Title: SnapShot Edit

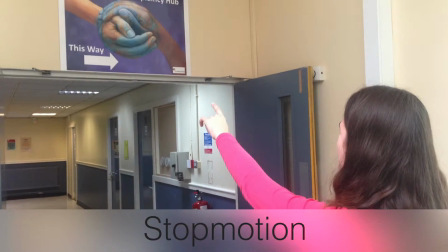[4:18]
Excuse the pun, but to flip forward in time and look at a little bit of stop motion.
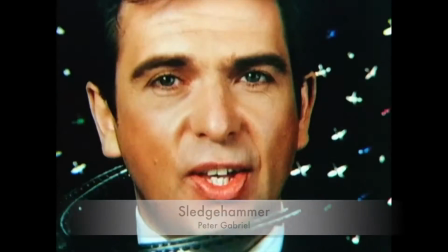[4:24]
We as an audience were blown away back in the 80s with Peter Gabriel's Sledgehammer. It was creatively unseen on such a large scale before.
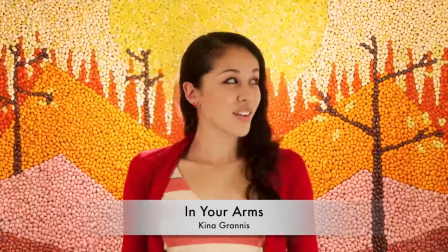[4:32]
Artists such as Keena Grannis to this day have paid homage to that original piece of work.
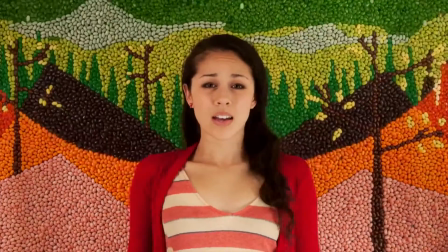[4:37]
Now, stop motion is arguably the easiest of animation to pick up.
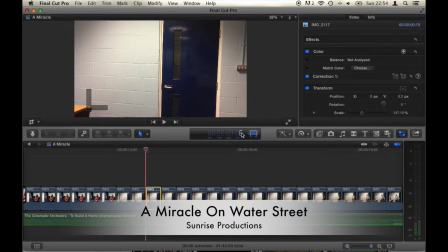[4:41]
We pretty much all have an iPhone and we can now take a series of photos and stick them together in an editing program such as I did in Final Cut. Now, it's that simplicity that is drawn in YouTube creators such as Mystery Guitar Man, who uses it in a completely unique way.
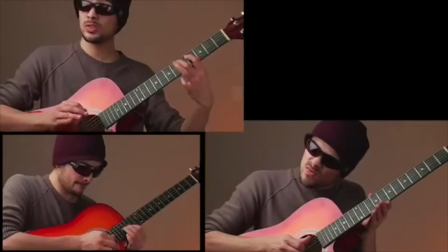[4:58]
He manipulates music tracks in such a way that the piece of music on his own would be impossible to play.
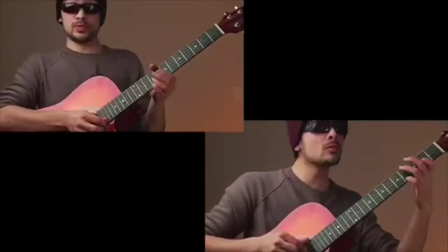[5:07]
But by recording a single frame of sound,
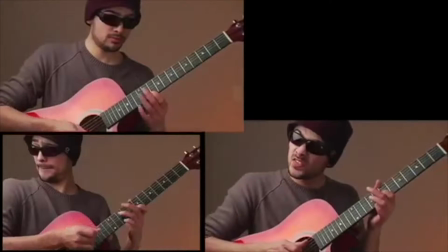[5:12]
you can piece that whole thing together and basically emulate a whole symphony orchestra.
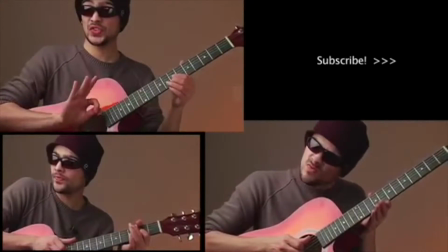[5:18]
It's absolutely incredible, and I'd recommend anybody to go and watch it. So, what actually is digital animation?
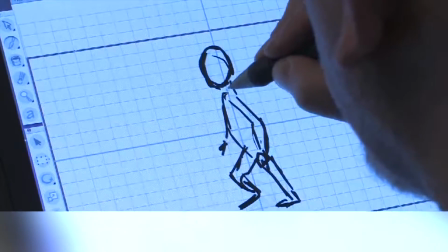[5:26]
Well, digital animation allows for a much smoother and cleaner production process, which via,
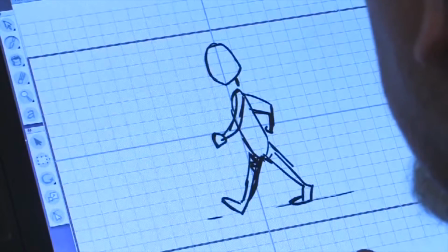[5:32]
say, a graphics tablet, the artist can draw directly onto a computer using a technique called onion layering.
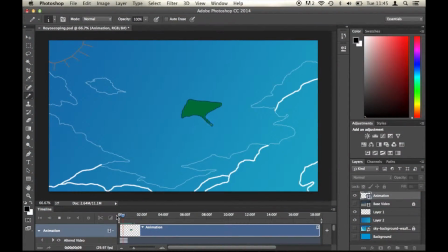[5:37]
An artist can easily see a previous frame right there in front of them.
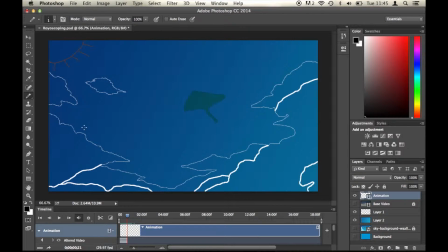[5:42]
It's much quicker, much more efficient, and by using the power of the computer, it allows the artist to be as creative as they want.
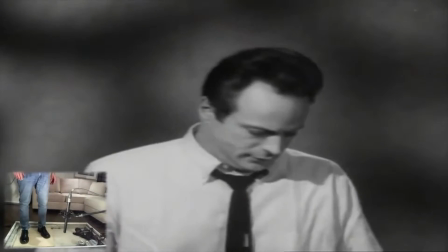[5:50]
So our final segment of Snapshot this week is going to be soundtracks.
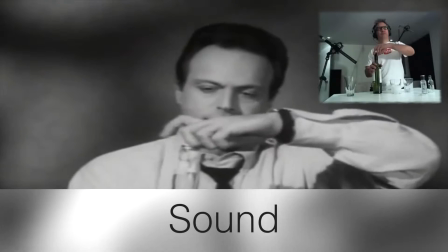[5:55]
And soundtracks and scores can and often do make or break a piece of media.
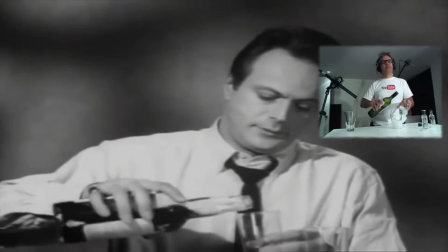[6:00]
We can expect to find 3 different types of sound within film and TV, which is dialogue, sound effects, and music.
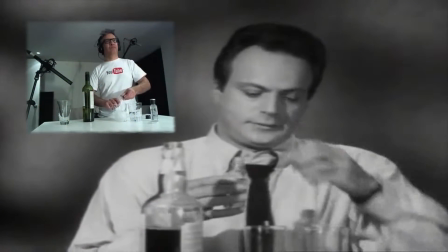[6:07]
There are of course many subcategories and techniques within those 3 points, but they are in brief the main ones and what we're going to stick with today.
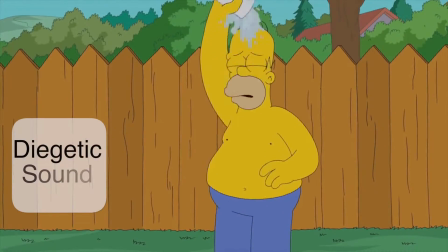[6:14]
When considering animation, we have diegetic sound, which is everything in a scene that a character can hear,
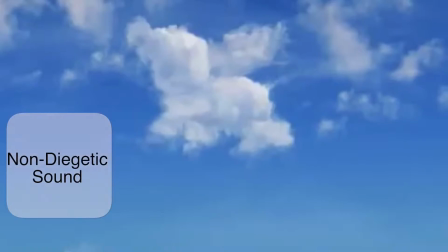[6:19]
and we have non-diegetic sound, which is sounds that are not found within a scene, such as a voiceover or a film score.
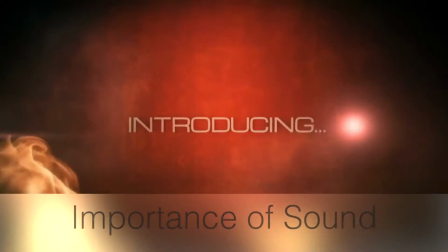[6:27]
Non-diegetic sound can really help an animation stand apart. Let's take this transition for example.
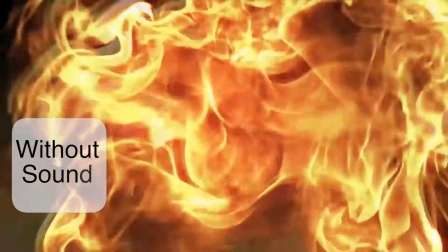[6:33]
First we have it without sound. Nice, but it could be better.
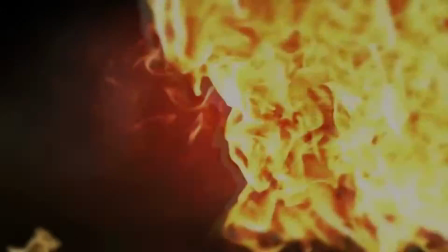[6:38]
And now with a simple sound effect.
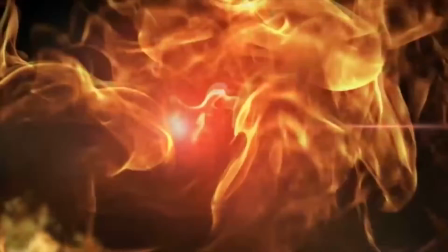[6:45]
Simple, just feel the difference. It feels a million times better.
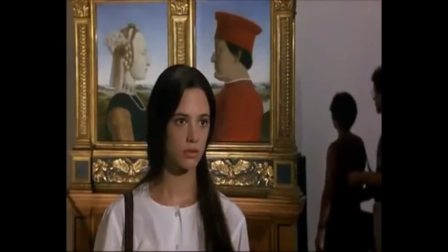[6:50]
Of course there are different types of sound too, such as internal diegetic,
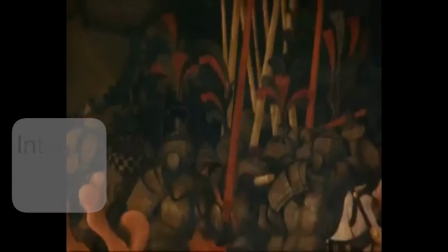[6:57]
which is something like the thoughts inside an actor's mind.
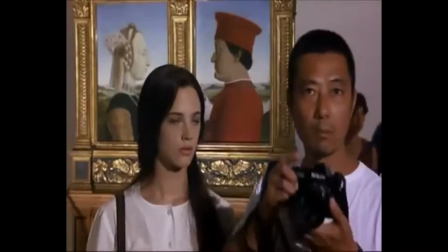[7:00]
Even if that's unaware to the actor themselves, we as an audience can hear it and it adds a unique edge to any story.
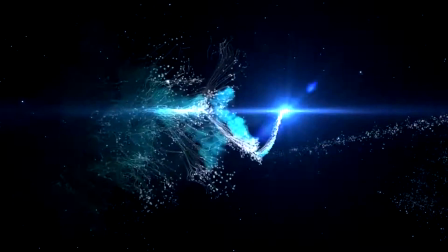[7:08]
Music and sound is a very clever storytelling technique, and many would argue it's the best way to engage the viewer's emotions.
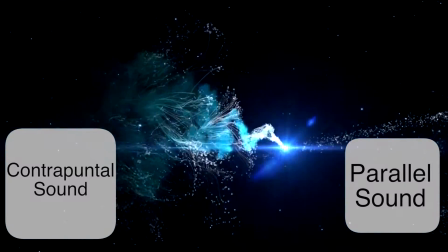[7:15]
2 types of sound which are key players in achieving this are parallel sound and contrapuntal sound.
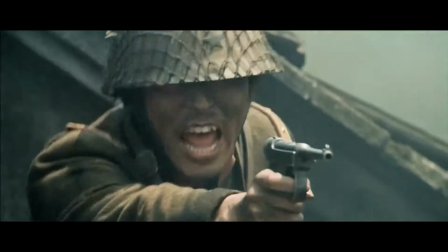[7:21] All around me are familiar faces.
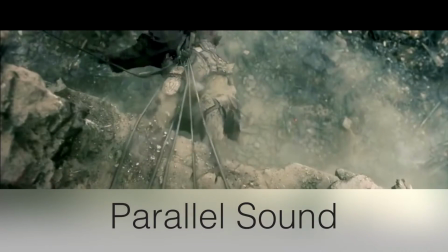[7:26]
Now, parallel sound is music which complements a scene. So, if we take a war scene for example, you can expect the music to either be
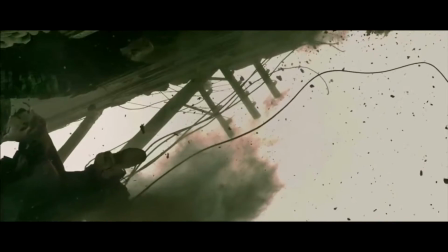[7:35]
exhilarating or rather quite sad due to the nature of the scene.
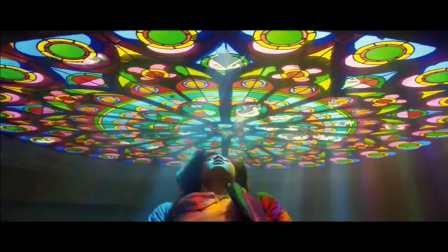[7:40]
And it really complements the footage that you see. But say if we swap that with a jingle now,
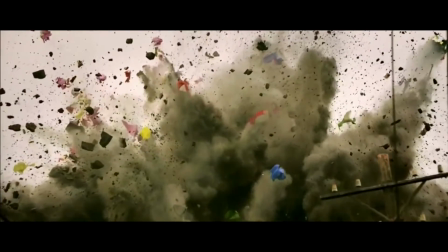[7:49]
and it just pulls the audience away, so it's important to choose your song wisely.
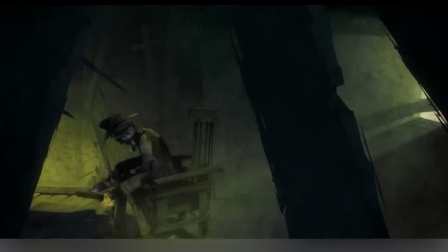[7:54]
So the polar opposite to that is contrapuntal sound, and that is where the sound and image don't exactly match.
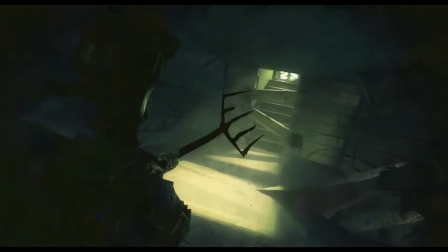[8:00]
And this, if done well by a director, can really play over your head. So we'll take this horror scene.
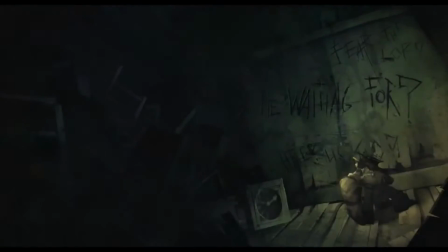[8:06]
Of course it's scary and the music is what we'd expect. But now when I swap that out with, say, a nursery rhyme,
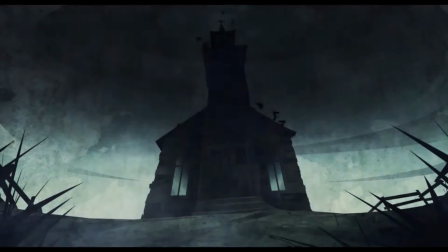[8:18]
and for some reason we get chills. But why is this?